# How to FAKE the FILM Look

There's a link in the description for a free trial and 10% off if you go for the full download version so make sure you don't miss out on that.
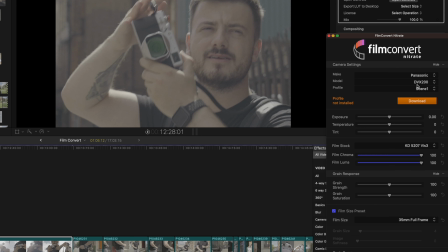[4:15]
So I've added film convert to my footage and all you have to do next is select the camera and the profile that you use to film with and then
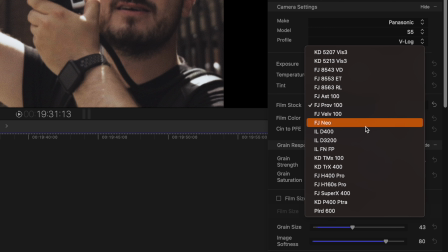[4:22]
here comes the fun part because there's all of these film stocks that we can choose from based on actual film so if you've got a favorite film look that you like you select that and it's gonna look just like it they've even got a lot of black and white profiles
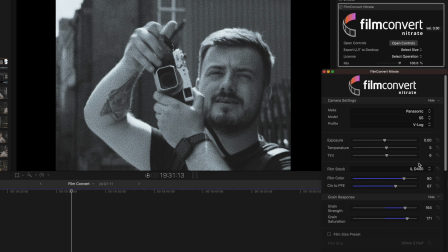[4:36]
that you can pick from as well but I'm gonna do a dedicated video all about black and white how to set the camera up and how to expose properly for it as well as getting a really good look using film convert so make sure that you subscribe so you don't miss that one
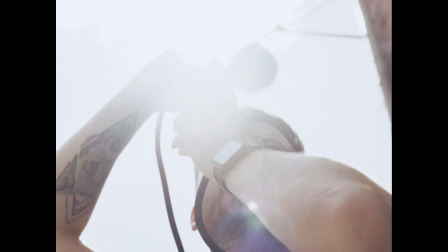[4:48]
so if you wanted to you could just choose one of these profiles and leave it as it is or you can go in and customize it even further which I'm going to show you how to do. Now these look just like the film stocks that they're based on but I recommend going through these,
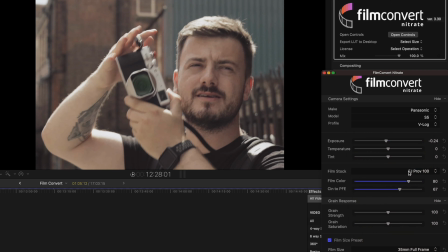[5:02]
having a look at them all, seeing which one's your favorite and what fits best with the kind of style that you're going for and the footage that you've filmed.
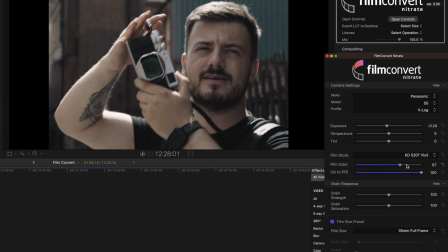[5:09]
Then you can just go in and tweak little bits when you need to and you can dial in the film color and the intensity of that look. Get it to way it looks good to you.
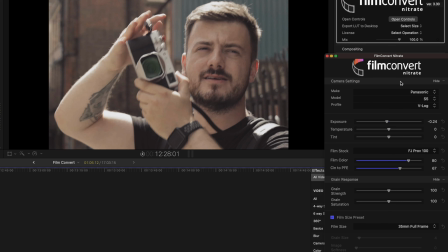[5:17]
So the one I've gone for in this instance is the FJ Pro V100 which is based on the Fujichrome Pro V100F. Okay so when we get to the grain size because I'm looking for like an old camcorder type thing I'm going to add a lot of grain and I'm also going to bump up the image softness.
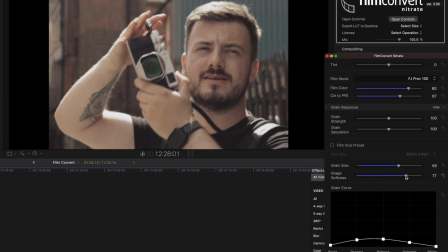[5:37]
I'm going to make it nice and soft.
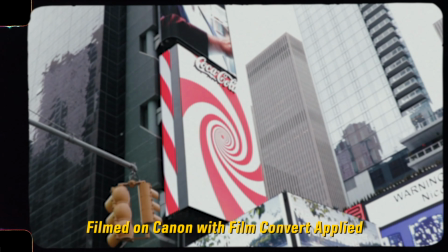[5:38]
I don't want it to be sharp and detailed because those cameras weren't sharp and detailed and that's what i love about that image now what's very special about film convert is when it comes to grain it's not just a grain overlay that you put on your footage it's much deeper than that in
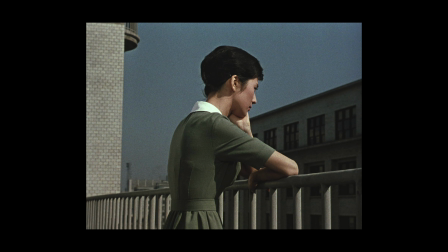[5:55]
film grain actually is embedded in that film and it reacts in a certain way and looks different depending on the contrast the film stock itself and loads of other things and what film convert have done is they've made it so you can customize this grain however you like.
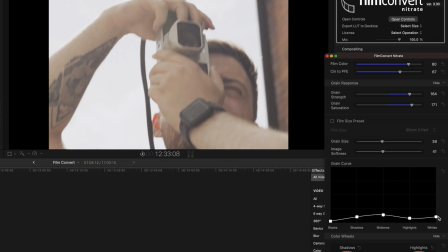[6:11]
You can even change the amount of grain for the shadows, the mid-tones or the highlights separately and that's awesome.
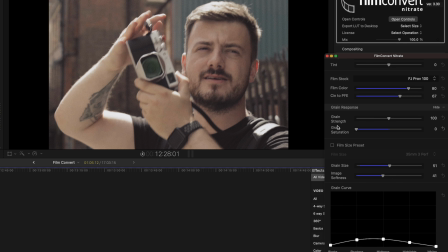[6:17]
I usually set the grain saturation really low but because this is kind of a video type look it's probably going to suit it best to have a bit of color in that noise.
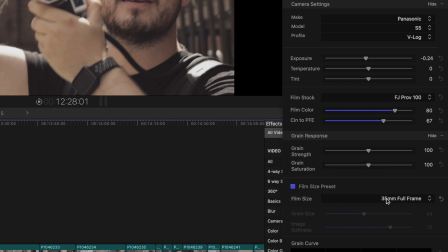[6:27]
If you're not quite sure on this you can select a preset based on the film size. Okay so the other thing I'm going to do here is change the contrast slightly.
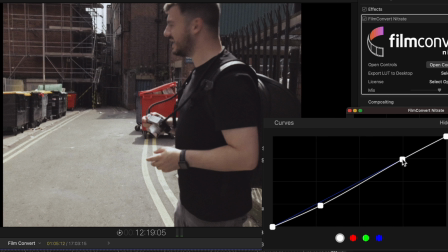[6:37]
So for me because I filmed it on a camera with really good dynamic range there's too much detail it looks too good still so I'm just gonna
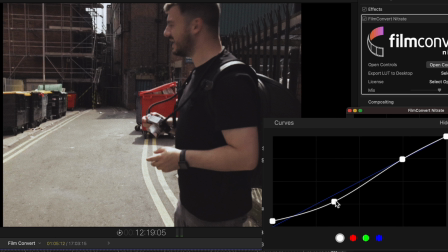[6:45]
go into the curves within film convert and pull the shadows down a little bit just to lose some of that detail in the shadows I know this is counterintuitive because these are all the things we want to keep usually but in this instance this is what I'm gonna do yes
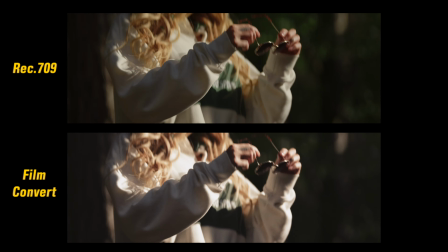[7:00]
I'm just gonna quickly show you one more example that looks like it was filmed on film rather than the digital camera now I've got some footage here that was
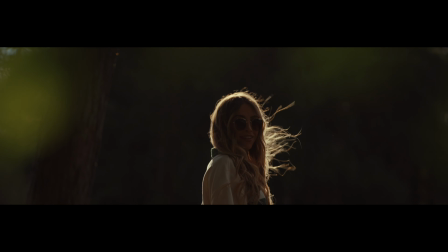[7:07]
filmed on my s5 mark 2x along with my sure 8 150 mil anamorphic lens now if you haven't seen that
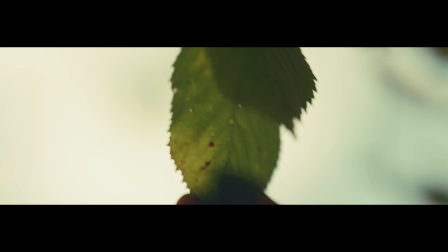[7:15]
video i definitely recommend going to watch it because it's one of my favorite lenses so far and i also show you a little bit of my color grading process so with this example
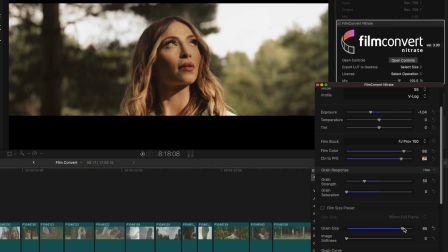[7:23]
i'm not going too heavy on the grain i usually add a little bit more grain because when you're viewing it back on small devices like a phone it's hard to see that grain and i really like the more the better for me but I have to hold back sometimes and if you look
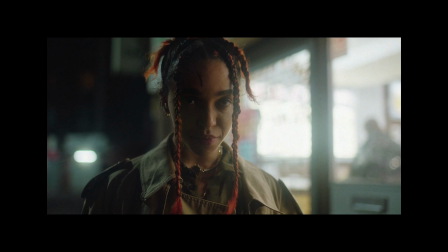[7:36]
at this example from an actual film filmed on film you don't really notice it until you're looking for it but all the grain is really doing
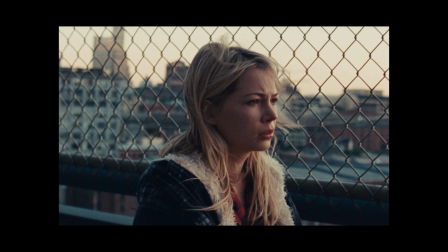[7:43]
is adding a little bit of softness to the image and you can still see the detail that the lens and the camera is giving you so it's
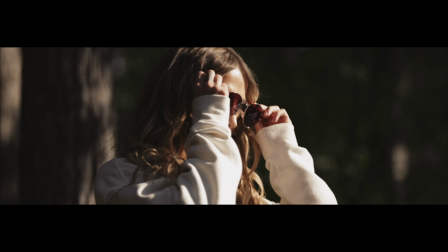[7:50]
a balancing act I like a soft image so I'm gonna add a little bit more grain and there's no rules here you can do it however you want but if you really want to get close to film add a little bit but don't lose all your sharpness there's minimal color grading involved and
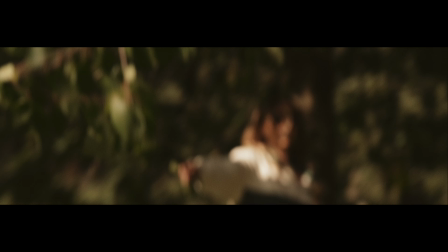[8:03]
it does a really good job with the skin tones and the greens. It really does give you that film like quality.